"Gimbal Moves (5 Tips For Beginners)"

welcome to underwater the channel to make creators one click at a time without any further ado let's go under the gimbal allows regular people to shoot video like filmmakers with little to no training in some cases still there are some basic gimbal movement you need to learn to make your videos look like the professionals do at the end of this video i will show you an original gimbal movement i come up with and this could be a game changer if you can
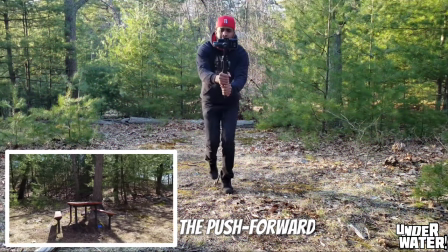pull it off number one and this is very basic is the pull forward for this movement all you have to do is walk
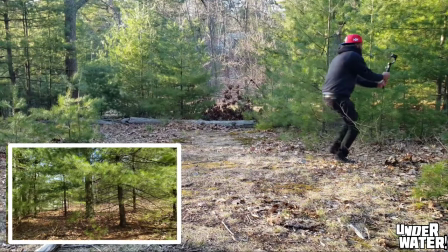towards the subject at a constant speed then you need a little bit under
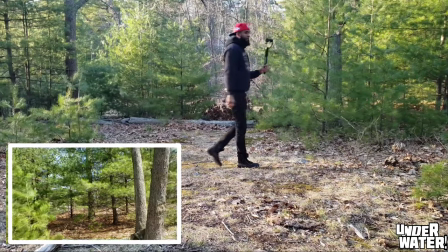45 degree and you'll be able to accomplish this movement in no time and here is my personal trick to avoid even more bumps when doing
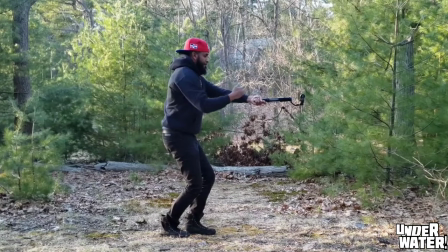the pull forward in my personal case the distance from my chest to the tip of my arm is 28 inches
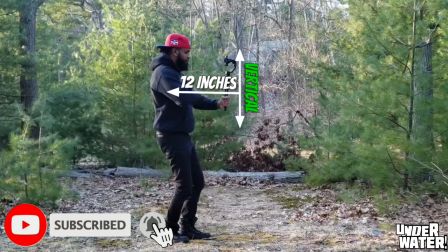most people hold the gimbal on a vertical position when doing this movement adding unnecessary bumps to the shot while holding the gimbal 12 inches from their chest i use the full 28 inches of my arm
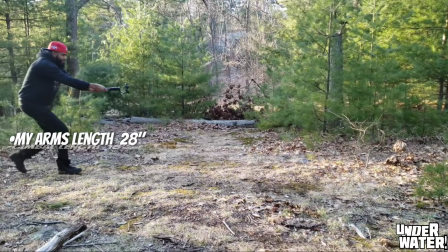length plus i combine my gimbals 18 inches length when i attach
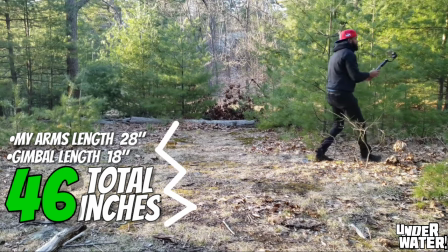the tripod to the bottom Now, the cell phone, which is at the end of the gimbal, is 46 inches away from my chest,
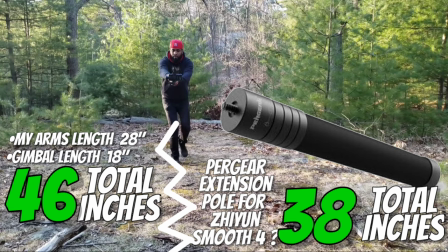increasing the distance to the center of gravity and reducing dramatically unwanted movements.
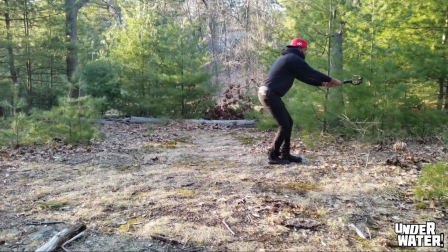Number two gimbal movement, the pullback. This movement is completely the opposite of the pull forward.
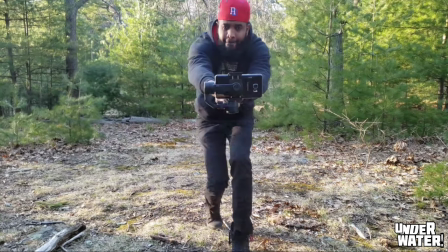At a constant speed, move away from your subject.
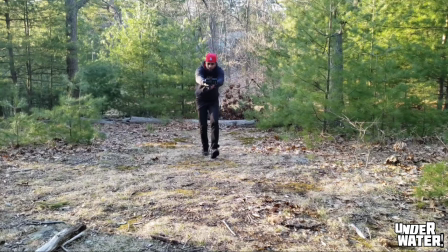Remember, the further away you are from your subject, the more speed you'll need for this movement to be visually effective.
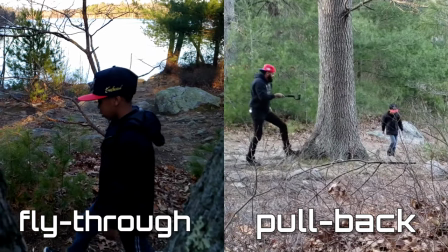My personal trick, combine the pullback with the flythrough and add a moving subject and it will look even better.
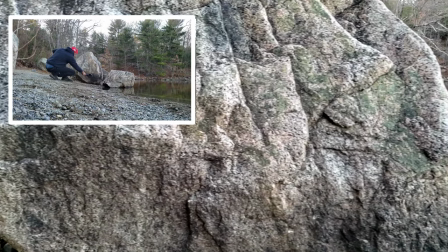Number three, gimbal movement, the reveal.
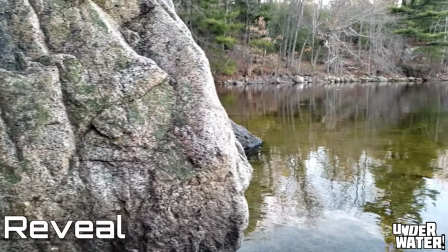For this movement, you need to find an object that will allow you to reveal your subject almost at the end of the shot.
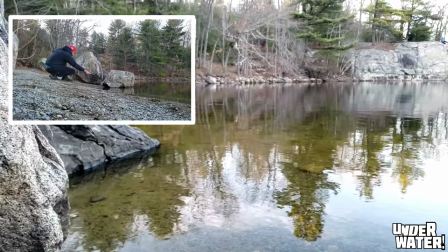One personal trick, make sure to lock your focus before starting this sequence. Number four, gimbal movement, crane shot reveal. This movement is the combination of the crane shot and reveal.
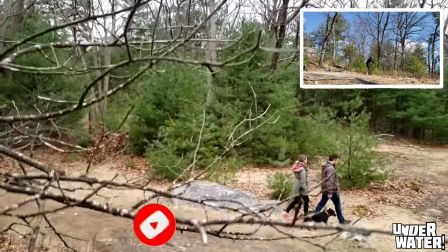Both of these can be used individually, but when combined, it gives the audience a more cinematic experience.
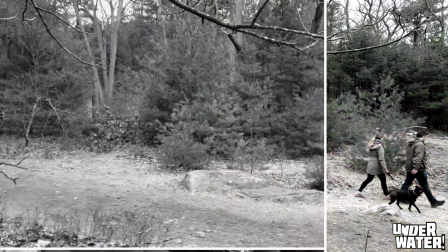Again, make sure to lock the focus on your subject. Number 5 Gimbal Movement Push Forward Crane For this,
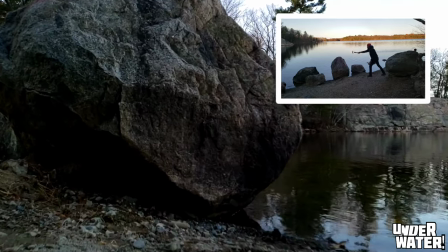you need to find a foreground to help your movement to gain speed faster, depending on how far away from you is your subject.
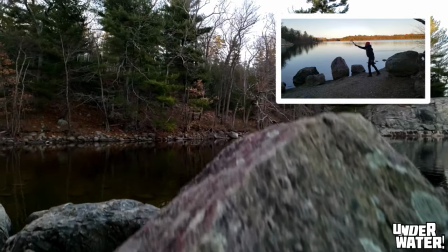You can accomplish that by finding an object you can go over with with these. And there you have it. These are the five movements for beginners. Now I'm going to share with you a gimbal movement that you don't have to move your feet at all to accomplish it. Before I do that, if you like this video, subscribe to the channel, and more importantly activate that notification bell so you don't miss out on any future content.
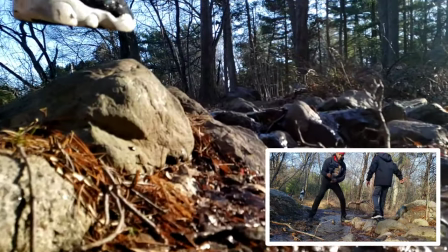Lowrider is a very common movement and everyone who does it has to move along with the subject.
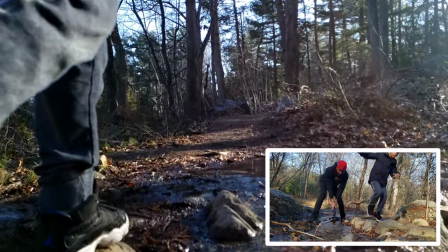I avoid this by positioning my subject higher than me. I position my gimbal between my legs using the full length of my arms.
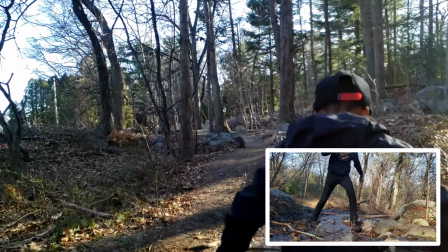Then I move my arm forward along with the subject as far as I can extend my arms, and I finish with the crane shot. This movement is called the underwater. I came up with it, so I'm going to name it. Thank you for watching. Subscribe to the channel if you haven't. activate that notification bell, and I'll see you next time on the water.